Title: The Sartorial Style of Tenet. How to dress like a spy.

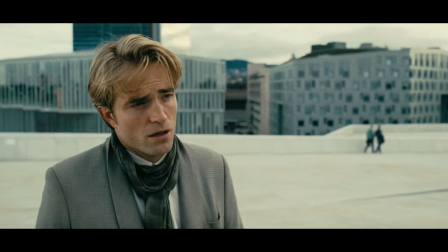The protagonist is wearing a heavy dark grey jacket with a burgundy polo, grey trousers and what looks like suede Chelsea's.
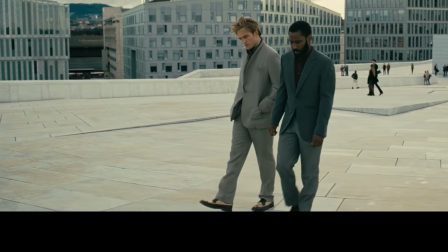Neil, on the other hand, is wearing a far more interesting casual suit made from a light grid pattern fabric with a very unique shawl collar.
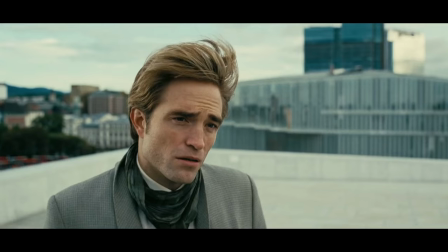Again, the loose fit and relaxed drape of the fabric expresses Neil's laissez-faire manner.
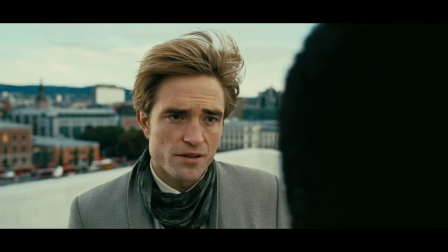His soft white shirt is covered up by a green linen silk soft scarf and suede spectator shoes.
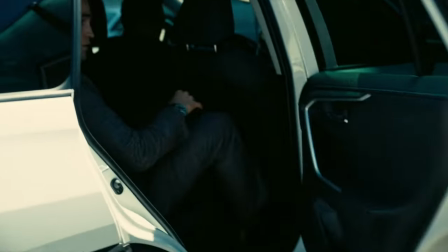He makes the shawl collar and spectator shoes look light and breezy. Neil makes a spectacular entrance in the Freeport scene as a wealthy businessman.
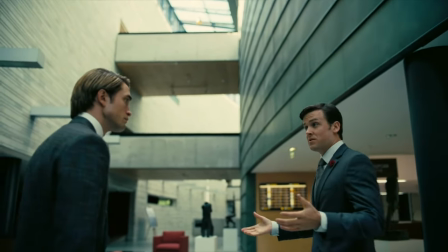There are so many colours woven into the intricate texture of the suit fabric, it's almost impossible to designate a single colour to it.
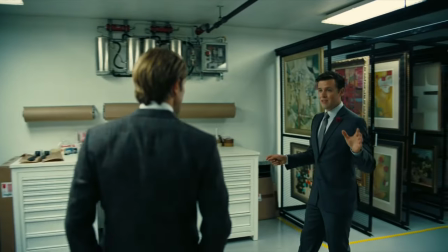At a distance, I would guess it appears a dark grey, but never monotone. It reeks of exclusivity and money, which is of course its intention.
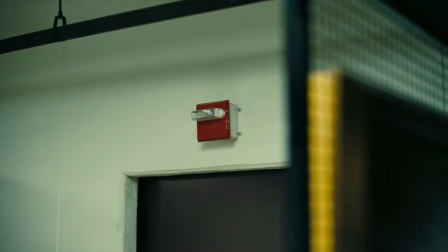If you want to look the part, dress the part. He has on a white shirt and a burgundy tie and pocket square.
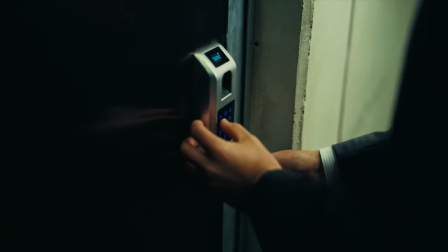The matching necktie and pocket square is one of the weaknesses of his outfit, but he wears it well.
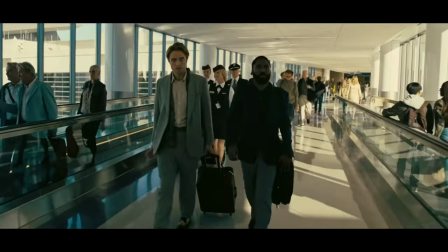In the airport scene, both men continue to wear casual clothes. Neil has simply changed his shirt for a faded blue and brown striped one.
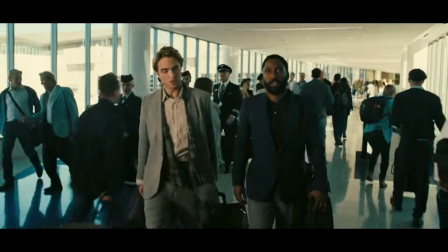The protagonist has switched to a dark blue sports coat and a navy polo and is noticeably carrying a garment bag for his suits.
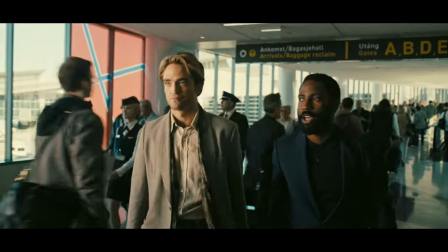He's bringing his impressive wardrobe with him, a very good idea to bring your valuables on board.
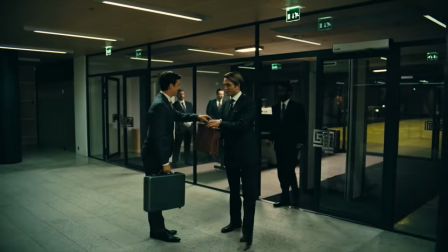As both men arrive at the Freeport, they are again dressed for serious business, the business of billionaires.
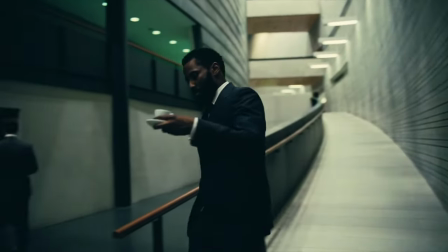The protagonist has donned a broken three-piece suit, also known as spezzato,
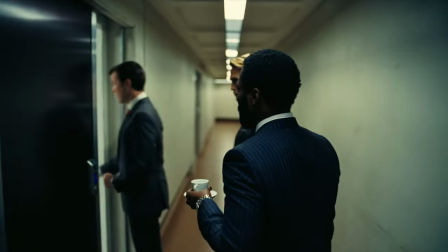a very fine navy pinstripe jacket and trousers, and a plain dove grey vest.
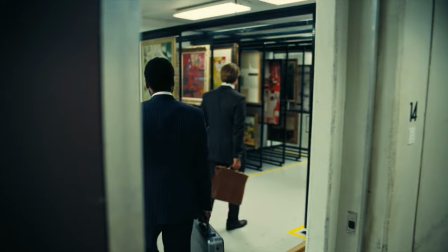They are very well matched. He has a double pinstripe shirt and a grey necktie.
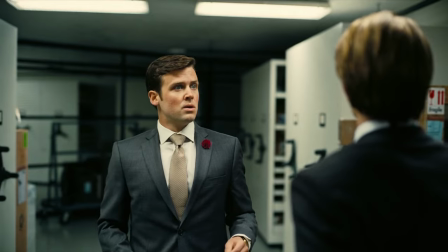Neil once again is dressing very close to the protagonist's wardrobe, with a patterned double-breasted grey pinstripe two-piece suit,
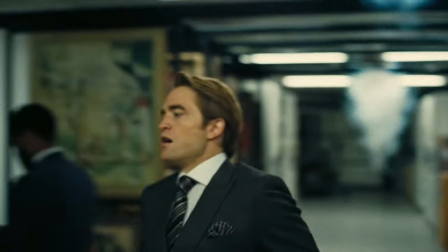a black and silver striped necktie on a striped Winchester shirt, and a silver pocket square. I can't not mention the spectacular action sequence with the 747. If you're wondering why it looks so real, that's because it is. They actually purchased a 747 and crashed it into the building. The protagonist is back in India meeting up with Priya.
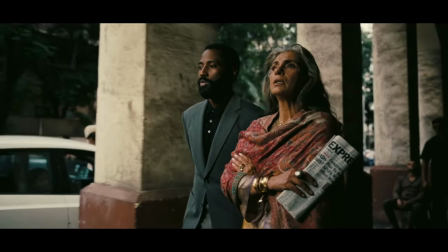This time he has on a grey wool sports coat over a black polo and light grey pants.
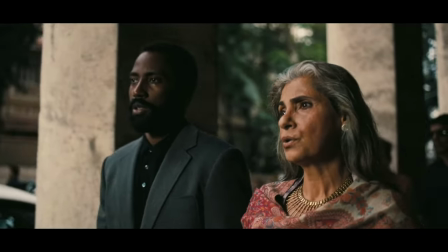The jacket drapes a bit like cashmere, but it might be a high twist open weave wool jacket, as it's obviously still too hot judging by the others on the street.
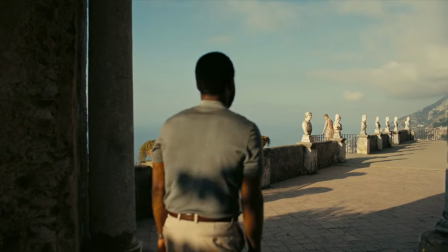The Mediterranean clifftop scene sees the protagonist in some very casual but stylish wear.
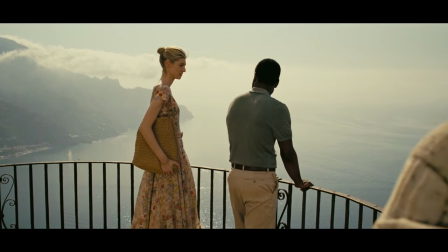A pair of khaki chinos, a brown belt, and a light grey polo. He certainly loves those polos and wears them well.
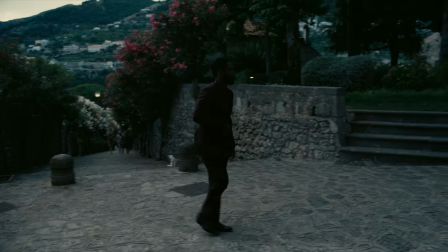When the sun goes down and the protagonist wants to look a little more suave, he dons a deep purple two-piece suit with perfectly matching knit polo buttoned all the way up. This monochrome, monotone look looks extremely sophisticated when done well and worn with confidence. Of course, it helps to be a spy, and you may not want to wear it to work in the bank.
Easy, Phil. Where I'm from, you buy me dinner first.
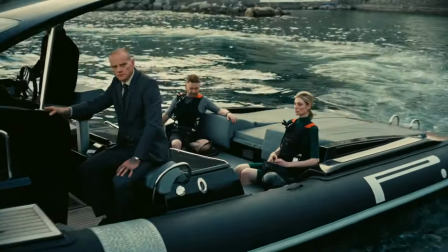In this quayside scene, we see Washington wear his brightest outfit yet, a blue and yellow striped untucked pajama collar shirt with ecru linen pants.
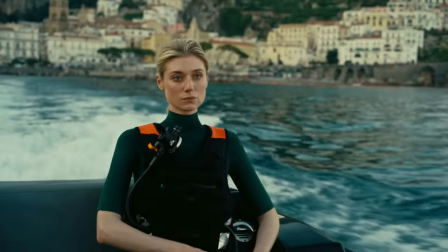It says very at ease, ironic considering the reality of his situation, but is still stylish.
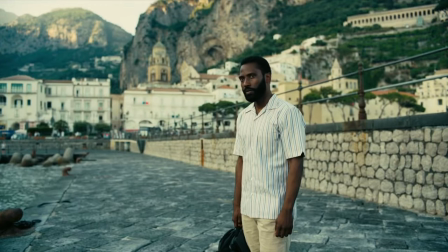This is an excellent example of dress down but smart. Of course, it helps if you have a wardrobe department standing just off camera to freshly iron it for you.
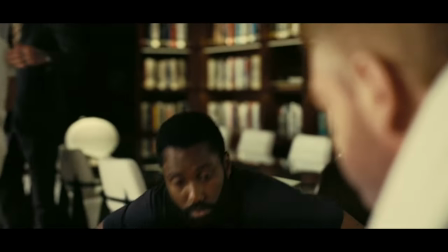Back on Sator's yacht, he retains his pants, but changes into a more serious black knit polo for some nighttime spying.
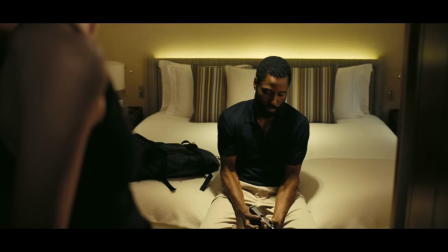I feel the knit polo is to the protagonist as the navy grenadine necktie is to Connery's Bond, his go-to signature garment.
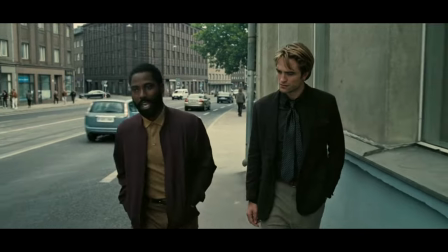In another walk and talk scene, this time in Tallinn and Eastern Europe, both men are dressed down for some surreptitious scheming.
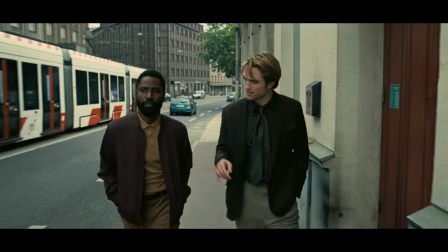The protagonist is wearing a casual classic, a bomber jacket, purple. Underneath he has a mustard knit polo.
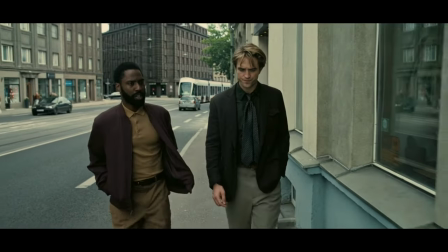He really has some collection of polos, I'd love to know where he gets them. And dark beige pants.
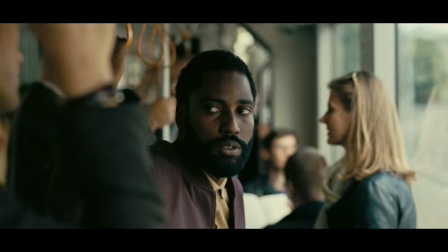Neil is aiming a little higher on the style table, wearing a dark green sports coat with flat breast pocket and subtle windowpane pattern.
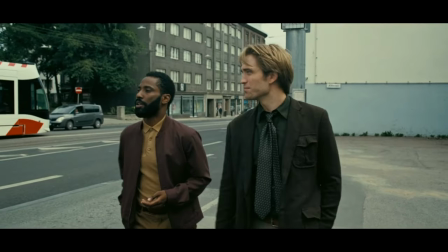Grey pants, a dark green shirt, and a green and black pattern necktie worn casually.
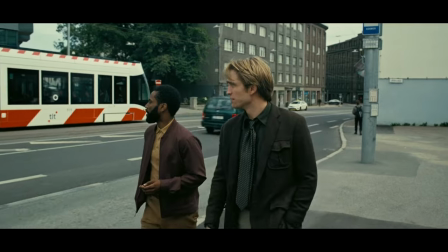Although the knot is tied perfectly tight at the collar, it is splayed, showing his airy attitude even with sharp clothing. And much like a Bond script, here's where we leave our spies for some time. The action starts, but there's nothing of sartorial note, though there are some quite extraordinary action sequences.
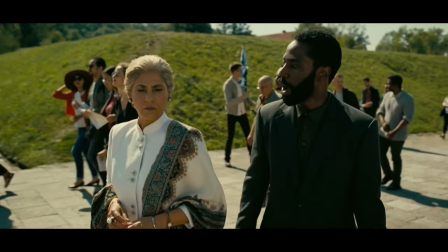This is the protagonist and Priya's penultimate meeting. He's wearing light grey pants, a dark grey sports coat, and a warm grey knit polo.
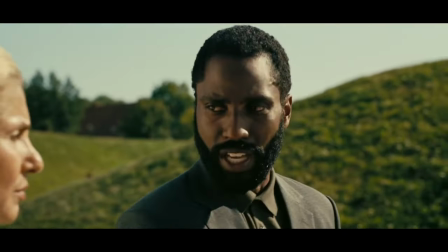I say penultimate meeting with some significance, as when we see them together again in the finale, he appears in the back of her car to assassinate her.
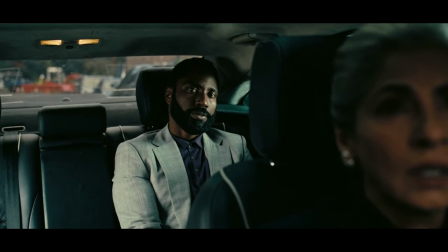He has on a light grey Glencheck suit and a dark blue knit polo.
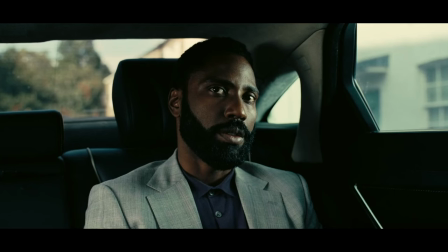Very nonchalant if you want to carry out a quiet assassination on the side streets of a posh London neighbourhood.
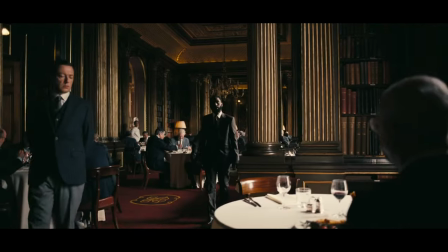I said I would come back to this meeting and explain why it is my favourite scene of the movie.
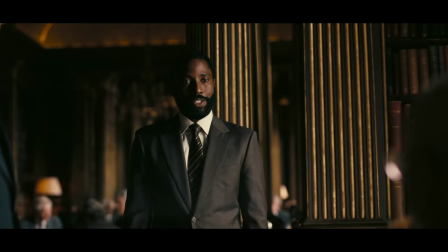I have long been a fan of Michael Caine, as is Christopher Nolan, judging by how many of his movies he has starred in.
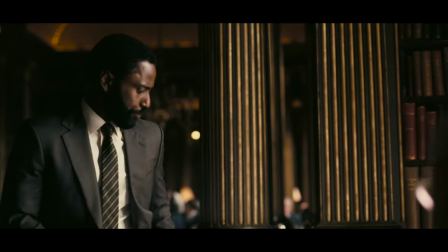He is one of those old-school stars known for dressing well, both on and off screen.
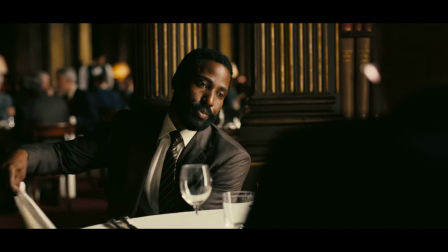In this scene, he is in the lavish restaurant, the level of which you would expect a lord to dine in, to meet up with the protagonist.
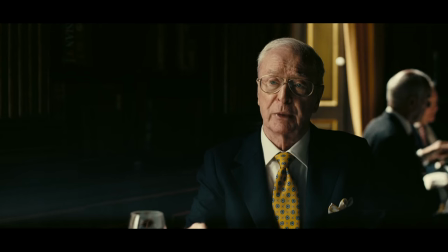But from John David Washington's demeanour, I get the impression he is full of admiration for the actor himself,
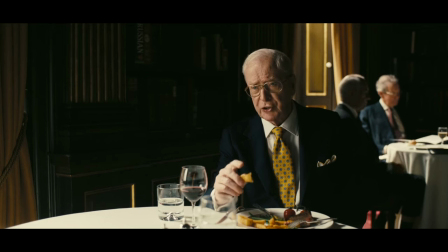especially the way he says goodbye. Or maybe he's smiling just because he's been handed a black credit card to buy as many suits as he wants.
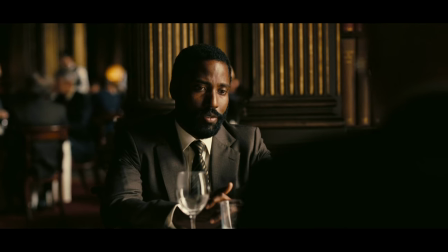Both men are extremely well-dressed here despite the Brooks Brothers comment.
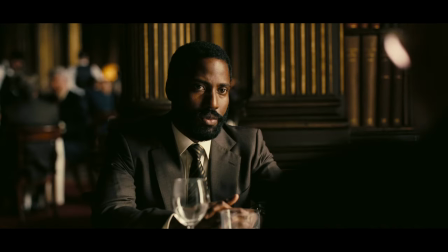Caine is wearing a dark navy suit with a white shirt, a classic yellow ancient matter necktie, and a white pocket square in a two-point fold.
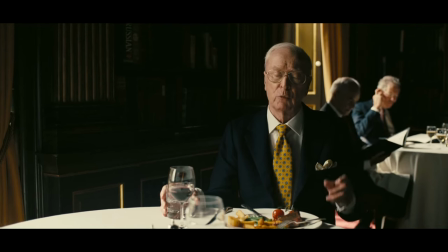This scene for me is an homage to Michael Caine and his status as an actor and a well-dressed gentleman.
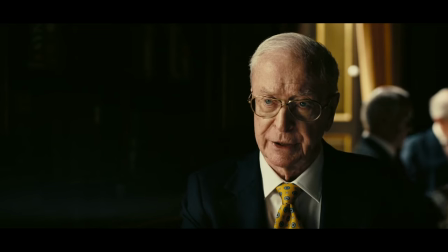And I imagine Nolan wrote it with Caine in mind.
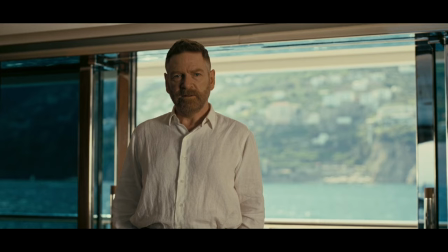Sator is the most casual of dressers in this movie. He is generally wearing loose-fitting linen shirts with pants and the occasional sports coat,
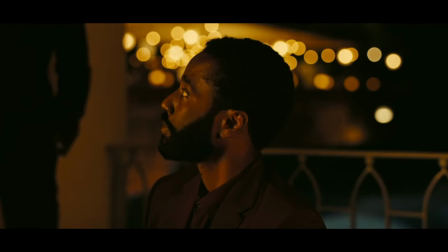the style of which is a little different from the Western jackets of the protagonist and points to his Russian origins. His status as super rich means he really doesn't need to try.
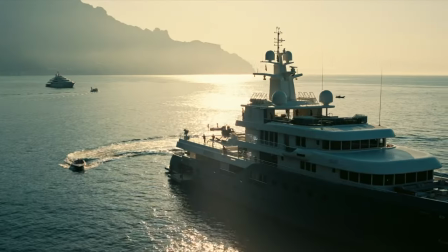His yacht is his expensive suit.
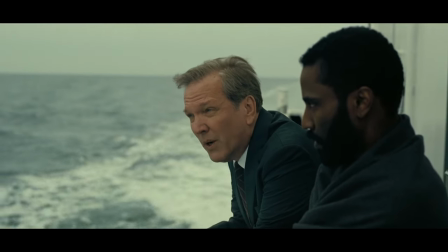Faye, played by Michael Donovan, has a small role in this movie, though you probably recognize his face as he has starred in well over 100 movies and TV shows.
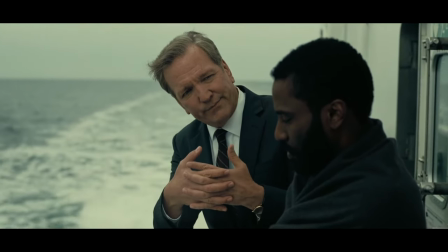His suit is strictly business, a dark grey suit, white shirt and striped tie. Nothing extraordinary or standout.
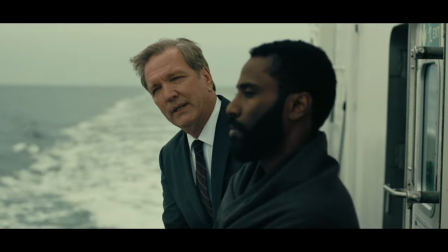He could blend in any company boardroom or office, which his role in the organization most likely requires.
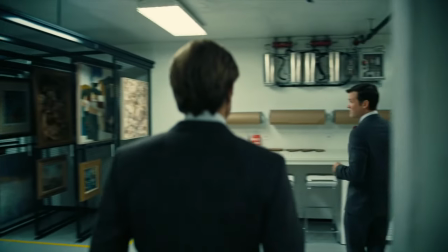Klaus is dressed to impress as his job requires him to rub shoulders with the super rich.
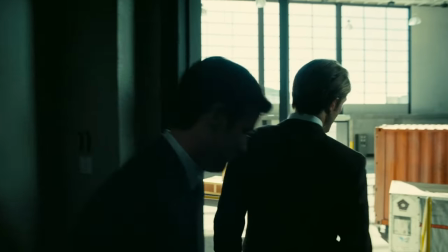In the first meeting with Neil, he wears a fine grey wool suit, a white shirt, a silver necktie, a red carnation boutonniere.
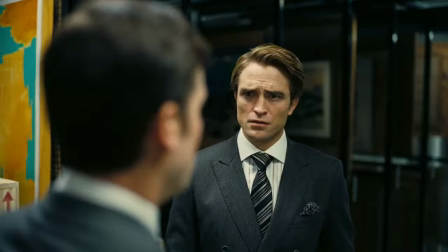Later he is seen with a gold-coloured tie, but seemingly the same suit and shirt. Simple and unremarkable, but superb quality for those who would notice.
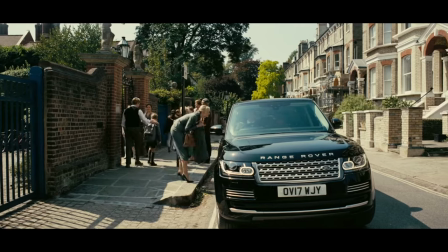Finally, I'd like to finish with a brief note about Kat, as she's a key character, but with the caveat that I know almost nothing about women's style and clothing.
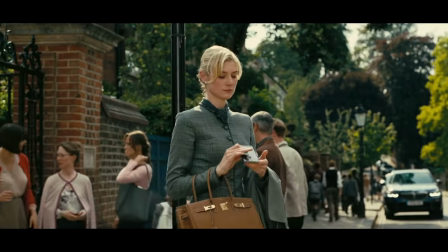However, I do know good fabric when I see one, and she has a fabulous collection of dresses and suits inspired by the classic Coco Chanel look.
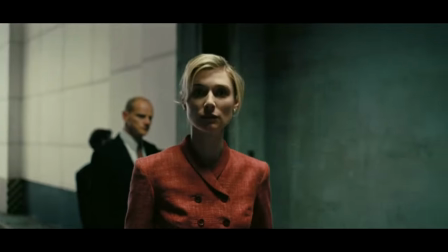They are very tight-fitting with long skirts and dresses to emphasize her stature. This shows her strength of character, despite her position as a virtual slave to Sator. And thanks for watching my first non-Bond sartorial review. This movie is actually the catalyst for this channel. Please like and subscribe, and I'll be able to keep more of these coming in the future.